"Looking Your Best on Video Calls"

When stay-at-home orders started about a month ago, I gave a little IGTV tutorial on how to get a good-looking Zoom shot or Skype interview. It's been about a month now, and I've seen some pretty interesting Zoom calls and Skype videos. So I thought, okay, it's time to do a refresher, but I'm gonna make this simple. Let's talk headroom. I have seen a lot of crazy shots lately. So too much headroom, no headroom at all. Off kilter, off to the side. Listen, this is just a Zoom shot. We're not trying to be super creative. You just want it to look clean. So the rule for images is the rule of thirds. So think about this. When you are looking at your image, you want to break it down into 9 boxes.
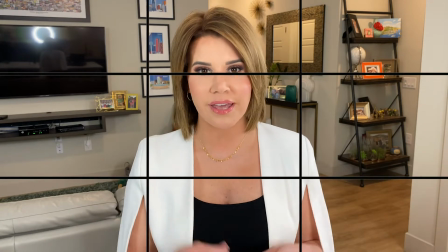You've got 2 vertical lines and 2 horizontal lines. You want your eyes to line up as close as they can with the top vertical line, and you want your body to be in between those horizontal lines. Now for internet. You're probably using a lot of bandwidth. Probably have more than one person working from home. Your cell phones have Wi-Fi, and you've got your Netflix on. Next time you make a Zoom or a Skype call, turn everything off, from your Netflix to the Wi-Fi on your cell phone. You don't want to be the person that freezes up during the call. And if you can afford it, you might want to call your provider and up your plan. Now lighting, and probably the most important thing. Biggest mistake I've seen.
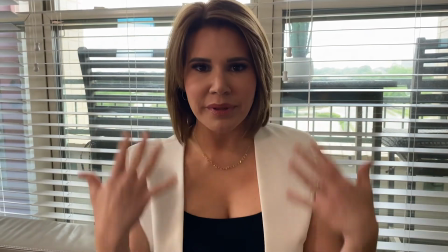Putting your back to the window. I mean, look at me. I'm all dark. It's all blown out behind me.
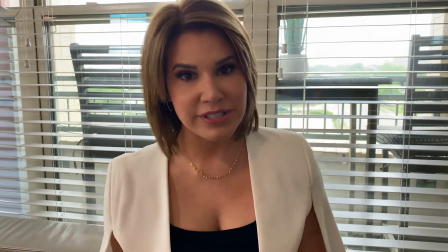It looks terrible. And the viewer, they can't really see you. But there's an easy fix. You want to put your face toward the window.
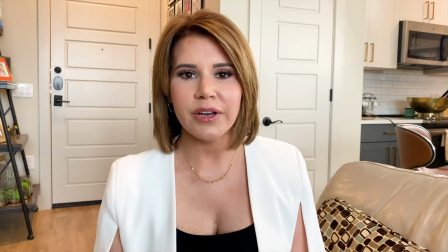Take advantage of that natural light. It reduces shadows, and it's a miracle worker, especially if you don't have a light kit.
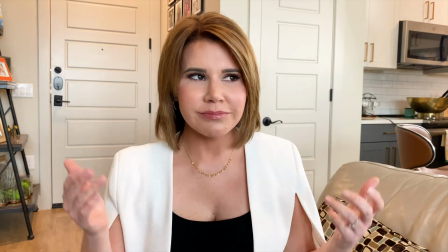It doesn't really matter what it looks like behind you. Everyone's going to be looking here, and you want to look your best.
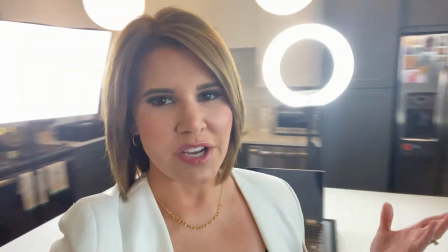If you want to get fancy and invest in a light kit, these 3 cost me about $150. But if you can only purchase one, go with the key light here, or the ring light.
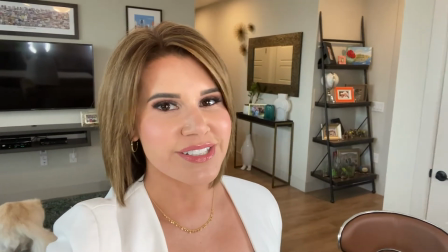Look, gives you those nice little halos in your eyes.
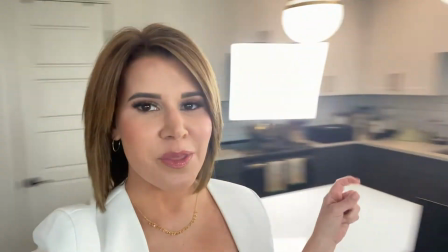You've got the fill light over here, which helps with contouring, and the backlight, which gives you that great little aura above your head.
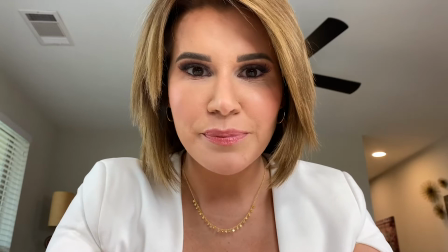Oh, the level. This is the least flattering position on anyone. I mean, nobody wants to see all that.
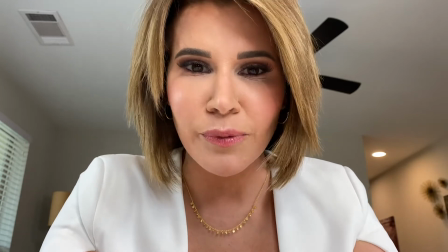And in real life, you don't look down at someone when you're talking to them or look up. You look eye level.
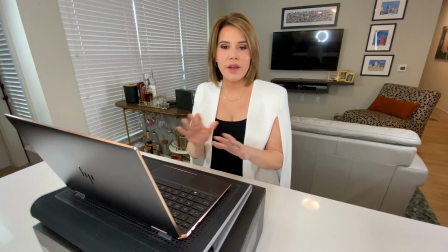Grab a shoebox or an old Amazon box, whatever it takes to prop up the laptop or your desktop, and make sure that you're looking eye level with whoever you're talking with, just like you would in real life. That's it. We're done. Hill, headroom, internet, lighting, level. Good luck on your next Zoom call.